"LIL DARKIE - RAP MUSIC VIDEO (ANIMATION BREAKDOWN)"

It's really nice to be appreciated for what you're doing, especially if you put a lot of work into it.
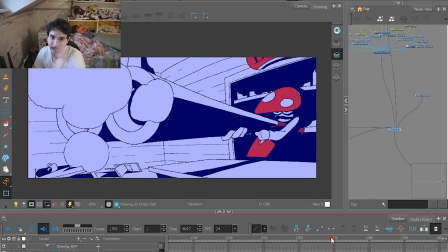16:20 So I read a comment, and I had this as an idea in the beginning. It looks like Cubensis is shooting at him. So the thing is that
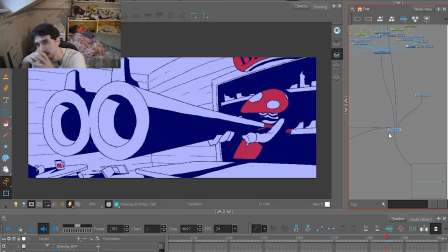16:32 I already animated the scene where he got behind the bar and when he started shooting,
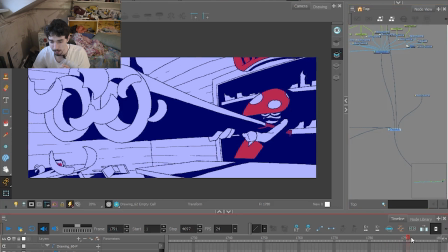16:39 and I also already had the scene where he's running over here,
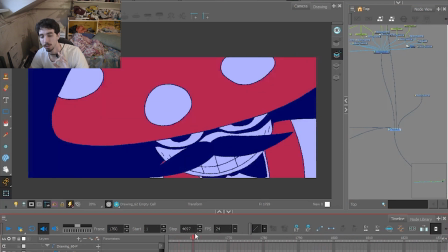16:44 but I really wanted the shot where Cubensis is shooting with a really big gun.
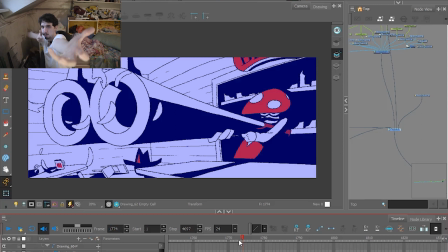16:49 It's really close up like this,
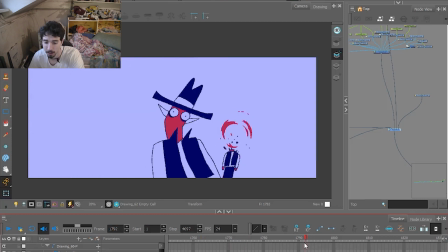16:52 so I had to put it in here, because the next shot is their heads blowing up, and then it's Darkie.
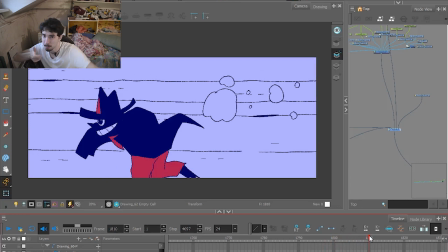16:59 So I want to make it seem like someone else was shooting at Darkie and Cubensis was helping him, but it kind of looks like Cubensis is shooting at him.
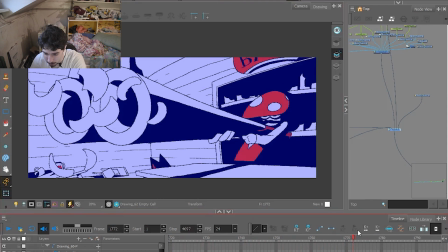17:06 And if you look over here at the bottom, you're gonna see Darkie, a little
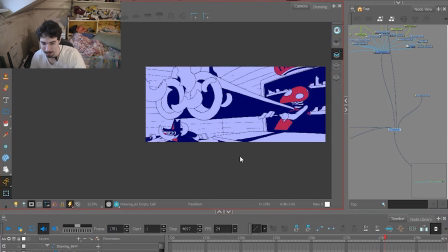17:14 broken Darkie, just running on the side while Cubensis is shooting at the guys.
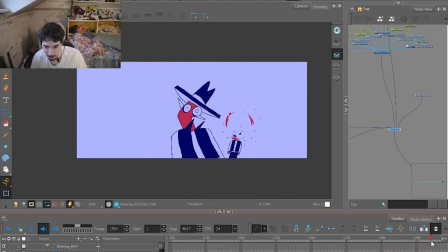17:21 And the next shot is just pa pa, their heads blowing up. I really like explosion animations, because you can basically have a shot of a head or something, and it's starting to inflate or something, 2 frames larger, and the next shot is just a bah,
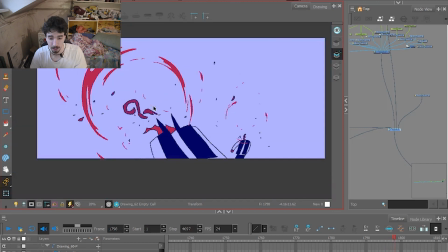17:41 and just an explosion. And of course, start to make the blood smaller.
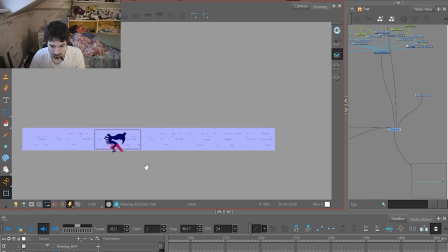17:49 Okay, this shot was a little hard, because if you look over here, this is the shot made in the animatic. It's basically the same. This is one of the shots where I had to make it look right in the animatic if I wanted to keep it at all,
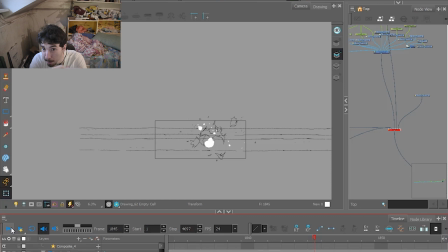18:06 because if I have an idea about the shot and it's a hard camera movement and I can't make the camera movement stick here so it flows together with the rest of the animation, there's no need of it. I just don't need to make it.
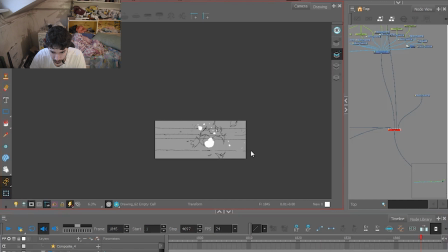18:22 It's just going to look bad. So I had to make it look good on the first shot over here. So basically, Darkie is running on one angle.
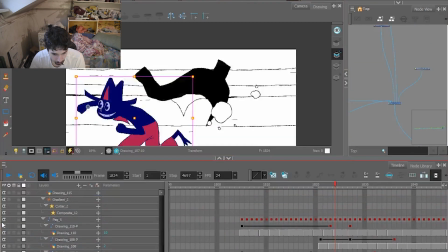18:34 He's not moving. Let me show you. Okay, so first I'm going to disable the shake, because I really like shaking the camera.
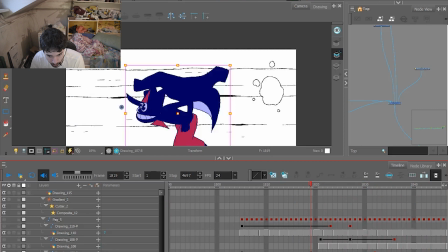18:42 The next thing is, as you can see, it's on one shot, and if I disable this one and this one, so okay, as you can see,
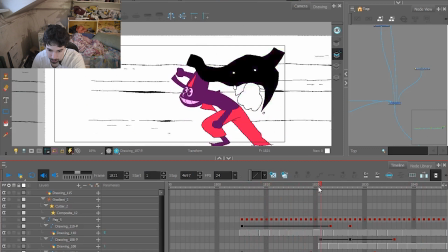18:55 basically I made Darkie in one layer where he's running at one place. Also made his coat on the same angle with him, but on a different layer from this frame forward, because I needed Darkie to start running faster than the code, because he throws it back,
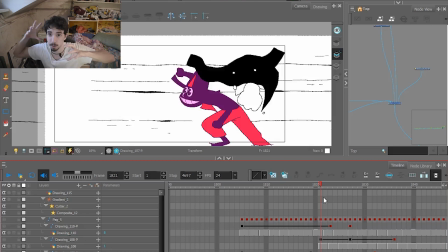19:14 so it's going to stay.
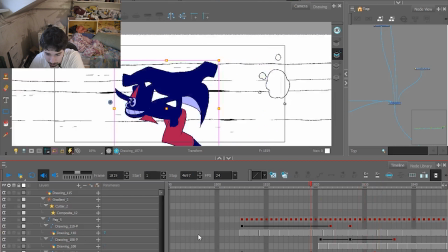19:15 He continues running, so everything else movement wise is just moving the background on the opposite direction of Darkie,
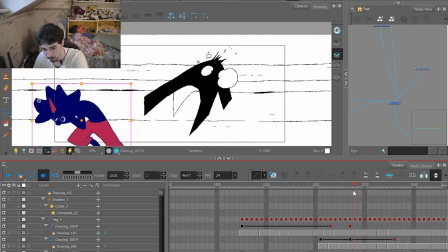19:24 and the code goes along, then the code stays in the center of the shot, and Darkie is staying at the same shot with a little movement,
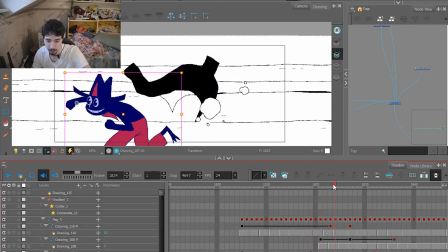19:32 so it looks more natural, but as soon as he throws his code back, he just gets out of the shot, leaving at the code. And the code is just going all the way. Okay, so I noticed a mistake in the animation that
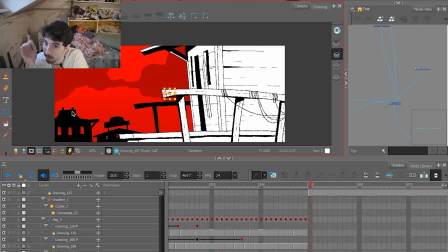19:54 I read a lot of comments and I didn't see anybody noticing this mistake.
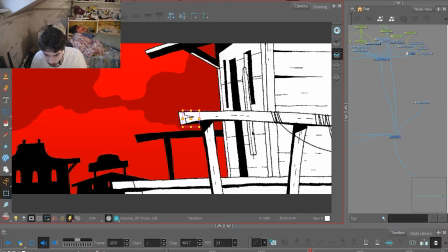19:59 So the door on the saloon on this shot is overlapping the window. This door has to be over here, and it's not.
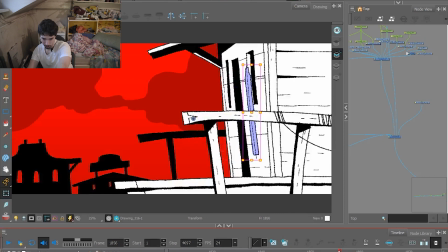20:12 Darkie, he's going out of the door. He's going out of the right place.